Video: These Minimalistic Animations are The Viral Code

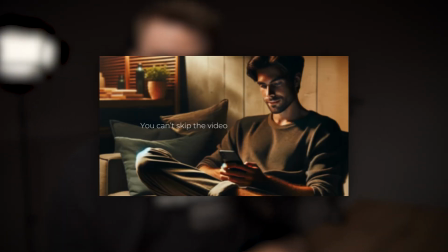0s
In this video, I'm gonna show you that sick animation. It's extremely easy to make, yet very powerful. And on top of that, I prepared the assets for you in the description so you can follow along.
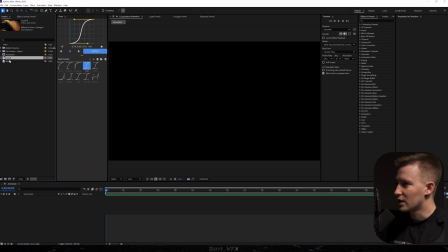7s
With that being said, we're gonna get straight into Adobe After Effects. So we're back in the software, I prepared two assets, I'm just gonna drop them on the timeline, and let me show you the comp settings.
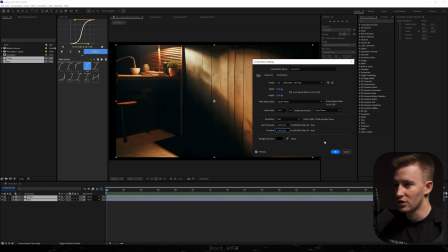15s
So today we got a horizontal aspect ratio, I'm just gonna change the duration to, say, 10 seconds.
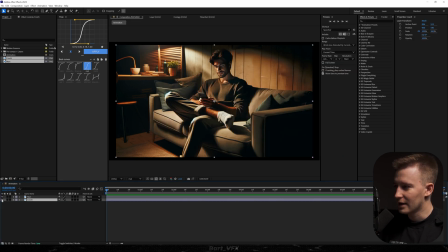20s
All right, let's hit okay. And now if I reorder the assets, you're gonna notice the man. And if I turn off the couch, actually this is the background, then you're gonna notice only the man with the couch.
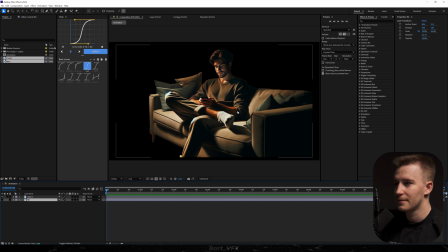28s
So this is gonna be perfect for creating a little bit of depth. All right, so now what we're gonna do is turn on the visibility for the background.
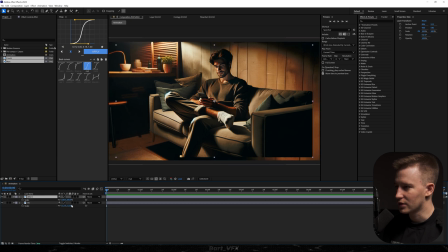34s
I'm gonna scale it up a bit. Then also I'm gonna scale up the man just like that.
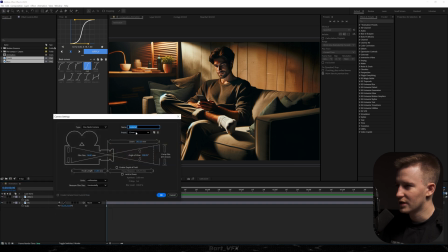38s
And next thing, we're gonna create a new camera. This time we're gonna go for a preset of 15 millimeters. I used it yesterday and for some reason it looked pretty cool. Anyway, pick the type of the camera, one node camera, and now we're gonna hit OK.
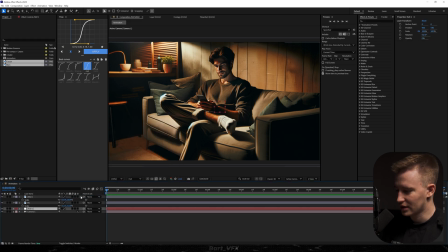50s
I'm gonna drop it underneath, then right click, go to new, no object, rename to cam control, and we're gonna turn on the 3D on everything. Now make sure to parent the camera to the null and also change the color. And now we're ready to open up the second view.
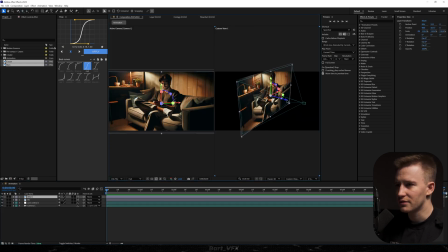62s
And here what we want to do is just create a little bit of distance between the man with the couch and the background. So actually I'm gonna grab the background and move it away a little bit. Not too much. Then I'm gonna scale it up and we can go back to one view.
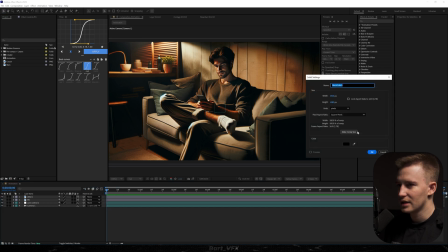74s
Now what we can do is right click, go to new, solid, and we're actually gonna create a cover.
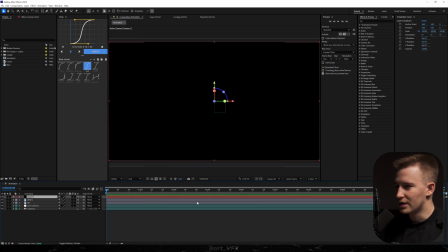80s
I'm gonna hit okay. We need to turn it into 3D as well. Then I'm gonna go to the second view.
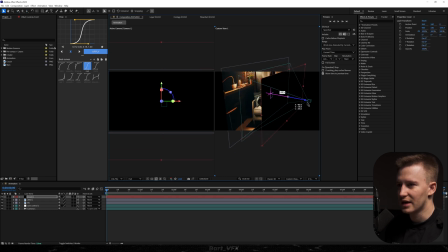85s
And what I want to do is have that background closer to the camera than the man. So we're just gonna do it like that and then move it towards the right. So this is gonna just serve us as some sort of a wall. And just because of that, we're gonna get even more depth.
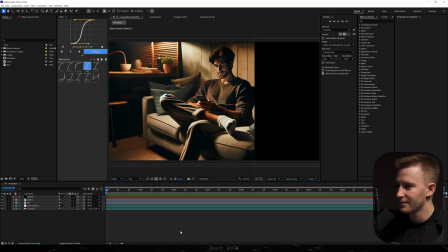97s
So I'm gonna go back again to one view and we're ready to create a keyframe for position. So I'm gonna hit P, hit the stopwatch, and then we're gonna probably move forward with the time indicator and then move to the left, just like that. Okay, let's just see how it looks. This is pretty cool.
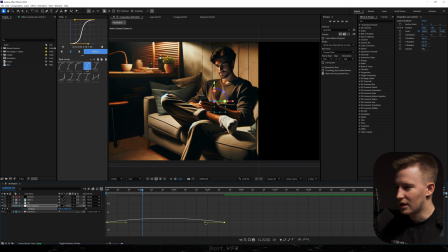111s
I would just like to ease the keyframes, go to the graph editor, and we're just gonna create a subtle peak on the left. Something like that should do. Yeah, that's pretty cool. Then what we need to do is duplicate cam control 1, hit U, delete the last keyframe,
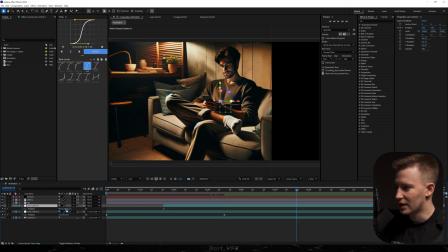127s
parent 1 to 2, and we're actually gonna create even sharper movement towards the left.
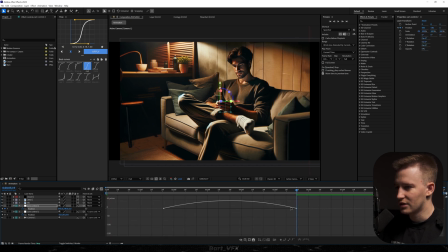132s
Now I'm gonna select both, easy ease again, go to the graph editor, and I'm just gonna create a peak in the middle. It's kind of important to create a sharp peak, because right at this position we're gonna switch the camera.
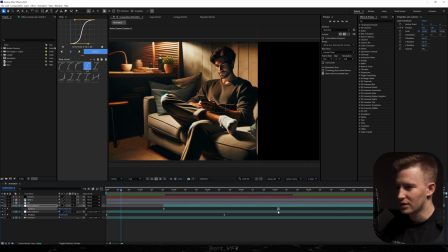142s
Okay, the movement is way too slow, so we're just gonna squeeze in the keyframes and adjust.
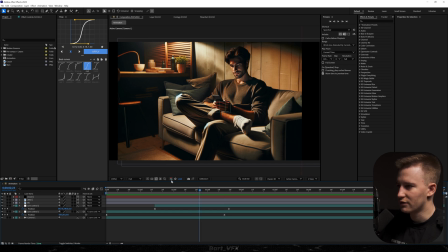149s
Okay, that's pretty good. And also we got some empty area over here. If I toggle transparency grid, you're gonna notice this. So for this, what we need to do is actually go to the camera, hit P, and we're just gonna get closer and maybe a little bit towards the right.
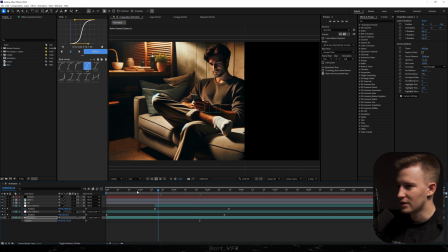162s
Okay, let's see now.
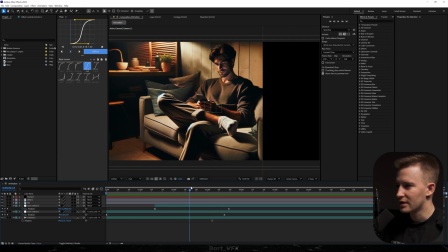166s
Okay, that's pretty cool. Seems to be perfect. We could probably go as far as this.
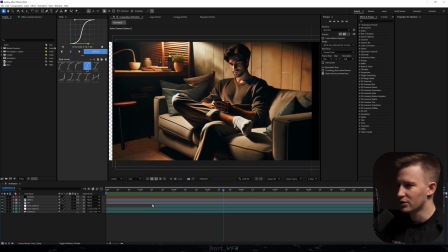170s
It doesn't really matter that we got an empty area over here because we're gonna switch the camera. Actually, we're gonna do it right now.
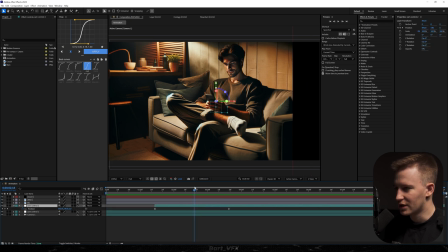176s
So what I'm gonna do is find that peak, which is somewhere here, and then we're just gonna hit Control Shift D for the camera. And this was important to actually pick one node camera because right now with position, we can easily zoom in and just go closer to the man.
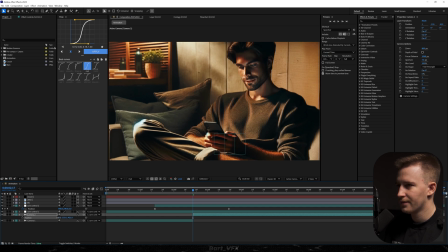190s
Something like that should do. And let's just see what we got.
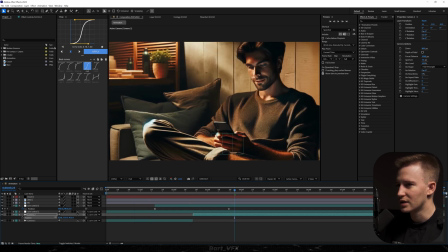197s
Okay, that's pretty cool. I'll probably go more towards the left. And here we want to have the text. So for this, I'm gonna hit Control T and I'm gonna type in, I can't, or maybe let's change it for, you can't skip the video. Actually, this is the exact same font I used yesterday. So basically this is Montserrat Light. I'm just gonna probably change the font size.
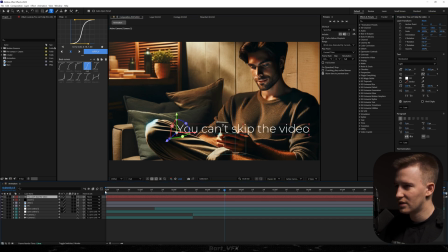216s
And what we're gonna do is turn on the 3D, recenter it, Control Alt Home, I believe. And then we're just gonna get it closer to the camera, scale it down.
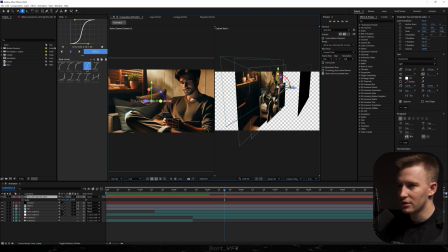224s
And basically the whole idea with this is to have that text in front of the man. So if we zoom in, actually toggle transparency grid, you're gonna notice that the text is in front of the man.
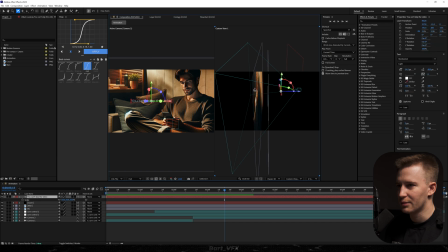233s
Then we got a man with the couch and then we got a background. So literally this configuration is perfect.
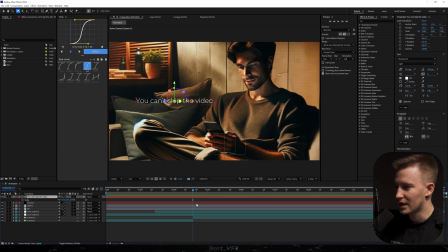238s
I'm gonna go back to one view. And what we want to do is trim that text when the camera switches. Okay, that's pretty cool.
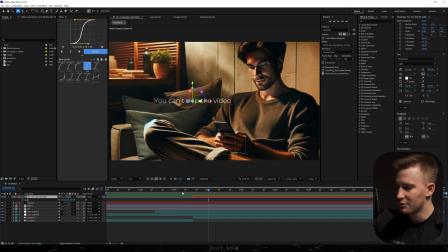245s
And there's a lot of movement for the text.